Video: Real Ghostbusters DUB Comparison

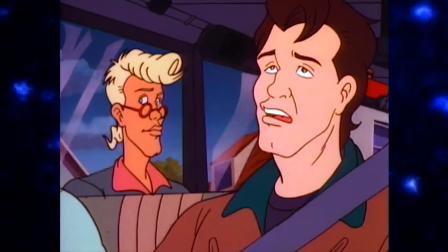12:28 13th Street. Give me a break.
This is a line that's all about the delivery. When I hear the Lorenzo music Peter's reaction, it genuinely gets a laugh out of me. When I hear Coulier's, I feel the dark reach of the abyss. Or I just don't like it that much.
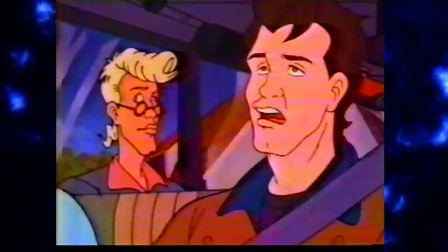12:45 Give me a break.
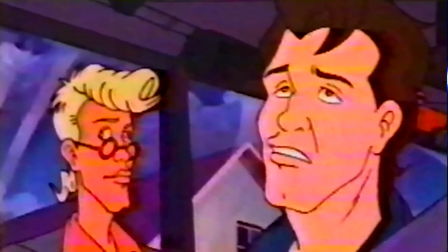12:47 This is another line where there's nothing particularly wrong with how Coulier said it, but it's just not as funny as music sounds so tired take.
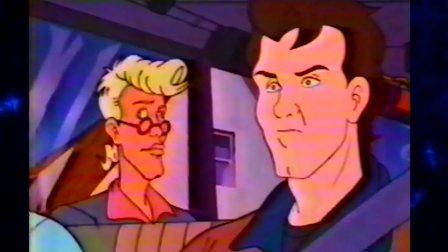12:55 And you just know what Coulier really wanted to say.
13th Street.
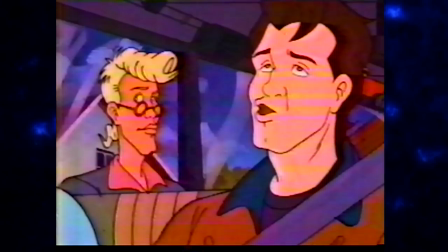13:02 Oh, got it out!
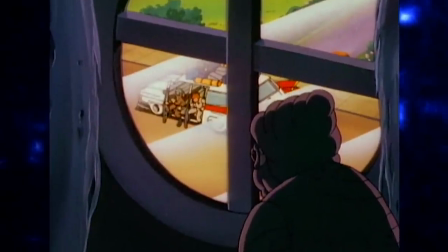13:03 Another subtle bit that I think really helps elevate this episode is the creepy shadowed shot of Mrs. Rogers watching the Ghostbusters arrive and breathing heavily.
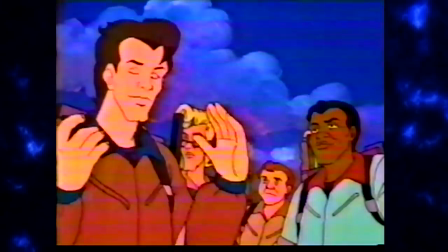13:12 She doesn't look haunted. What a surprise. What a surprise. Talk about ugly with a capital UG.
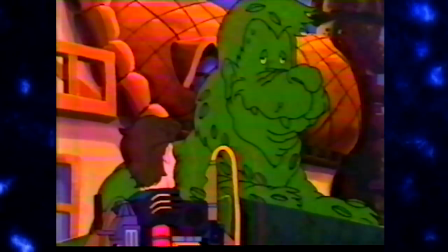13:20 Talk about ugly with a capital UG.
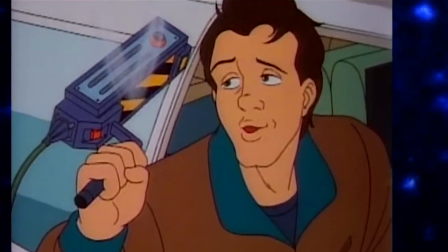13:23 There are some lines like this which probably would have been okay had Coulier not just overdone the doofy drooliness.
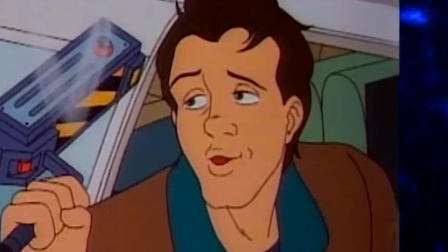13:30 Like his next Peter line is said normal, so it's fine.
Some strange force sabotaged it.
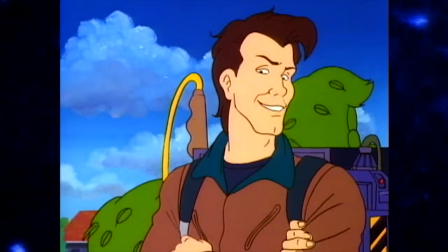13:36 Yeah, I think the scientific term is klutzitis. Yeah, I think the scientific term is klutzitis.
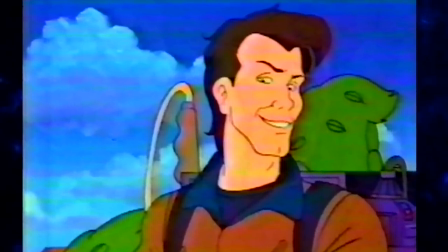13:42 I guess it's hard to sound drowning your own drool stupid while also being a smartass.
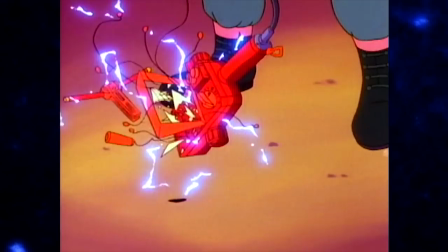13:47 The buildup of Mrs. Rogers is pretty well done as her presence overloads the PK meter before the Ghostbusters even properly meet her.
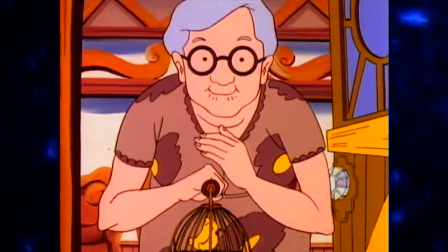13:55 But of course, once they do, she just appears to be a regular kind old lady.
Don't forget to wipe your feet, guys. Don't forget to wipe your feet, guys.
But they all do forget to wipe their feet.
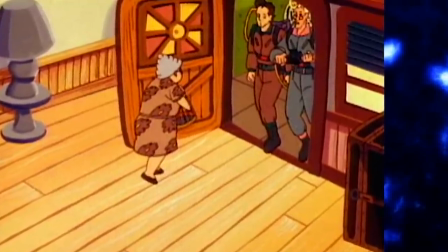14:08 However, Mrs. Rogers doesn't seem to have any doormats at all, which also highlights how evil she truly is.
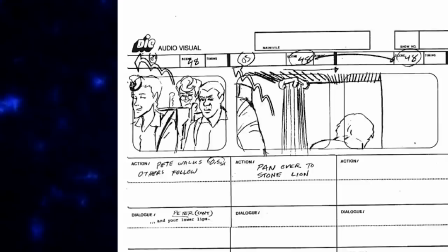14:16 Peter also had to wipe their lower lips in the storyboard, which really annoyed Winston and Egon.
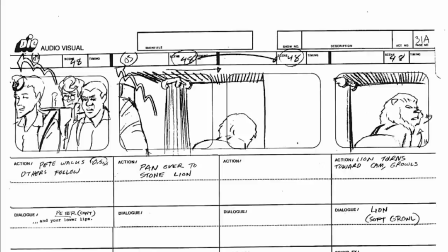14:22 Then there was a bit of catitude from the lions that was also cut. Hey! What?
My grandmother had a tear just like this.
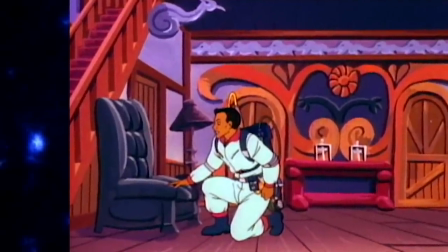14:31 That's definitely a line in there that's more for adults than children. And adult humor, like recognizing old furniture, is something that was just too scary for kids.
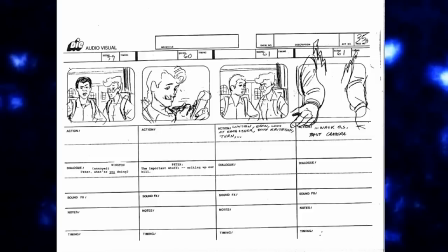14:41 Also, that line isn't present on the storyboard, so it might have been an Arsenio Hall ad-lib, as they did get a few of those in during the group line recordings.
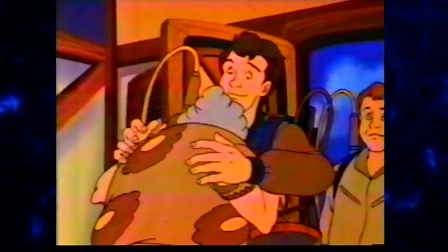14:50 Easy, ma'am. Easy, ma'am. Ray, drive Mrs. Rogers to headquarters.
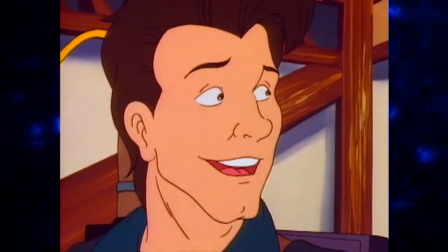14:55 She can stay there while we battle the... Ray, drive Mrs. Rogers to headquarters.
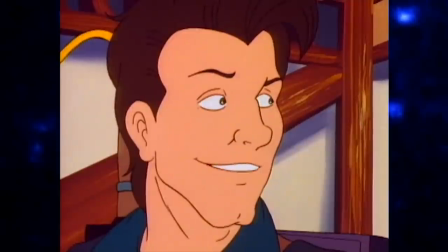14:59 She can stay there while we battle the... Unspeakable horrors here. Unspeakable horrors here.
The horrors, like Coulier Venkman!
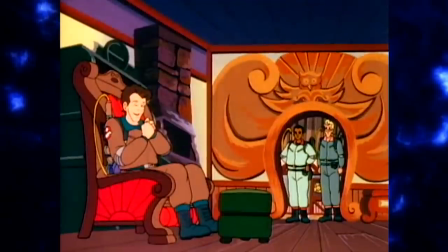15:12 Hey, he set me up for it. Okay, guys, check under the beds and the closets, the usual.
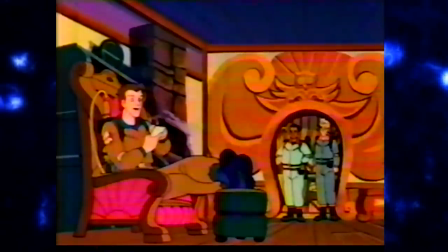15:18 Okay, guys, check under the beds and the closets, the usual. Peter, what are you doing?
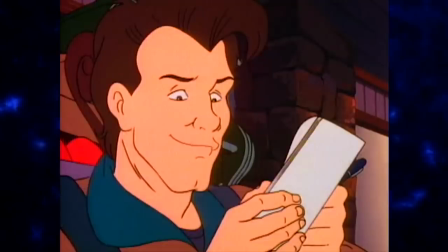15:23 The important stuff. Writing up our bill.
All right, now can you do that line, but without the smart alecky charm to it?
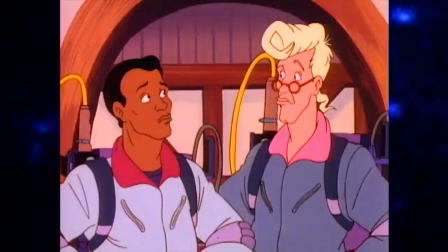15:31 The important stuff. Writing up our bill.
I do just really like the look Egon and Winston give each other after this.
I told you guys, haunted houses were a lot of hot air.
Speaking of hot air, what if you just blurted the line out and destroyed the delivery?
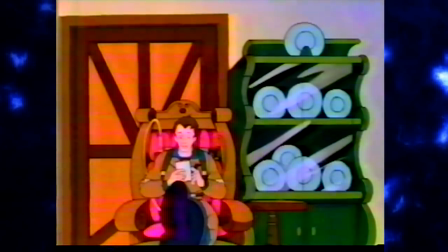15:46 I told you guys haunted houses were a lot of hot air. The heck was that?
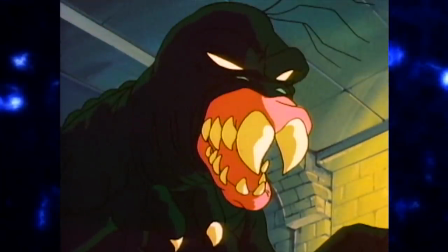15:50 So the demon taking on the form of Mrs. Rogers' real name is Watt. Leading to some wordplay jokes. You'll be shocked to know which Peter I thought handled this better.
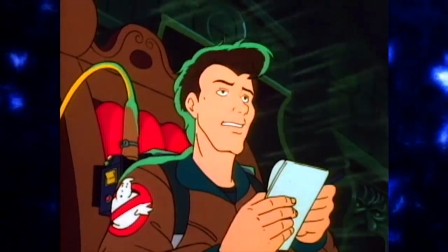16:03 What? I said there are a lot of hot air. I said there are a lot of hot air.
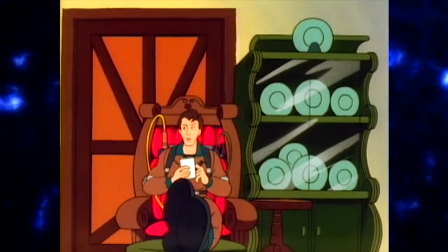16:09 What? Who said what? Who said what? What? Did you say what?
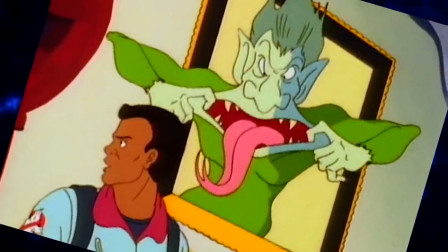16:14 Did you say what?
My favorite bit during this, though, is Winston's reaction.
Say what?
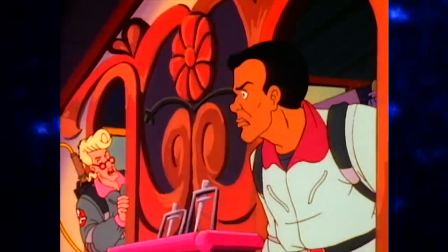16:19 Say what? I didn't say what. Who did? Did what? Say what?
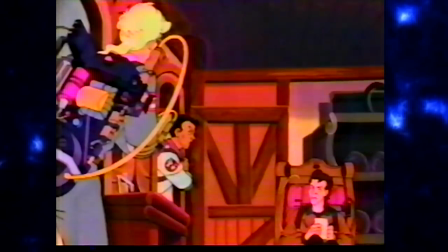16:24 I didn't say what. Who did? Did what? Say what? Man, I didn't say a word. Yeah, right.
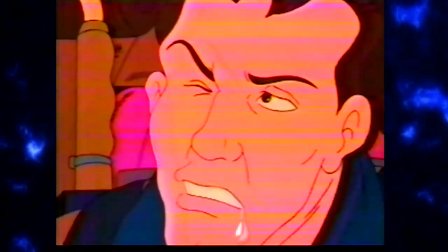16:30 Then who did? Yeah, right. Then who did? A demon called what? What?
What? What? What?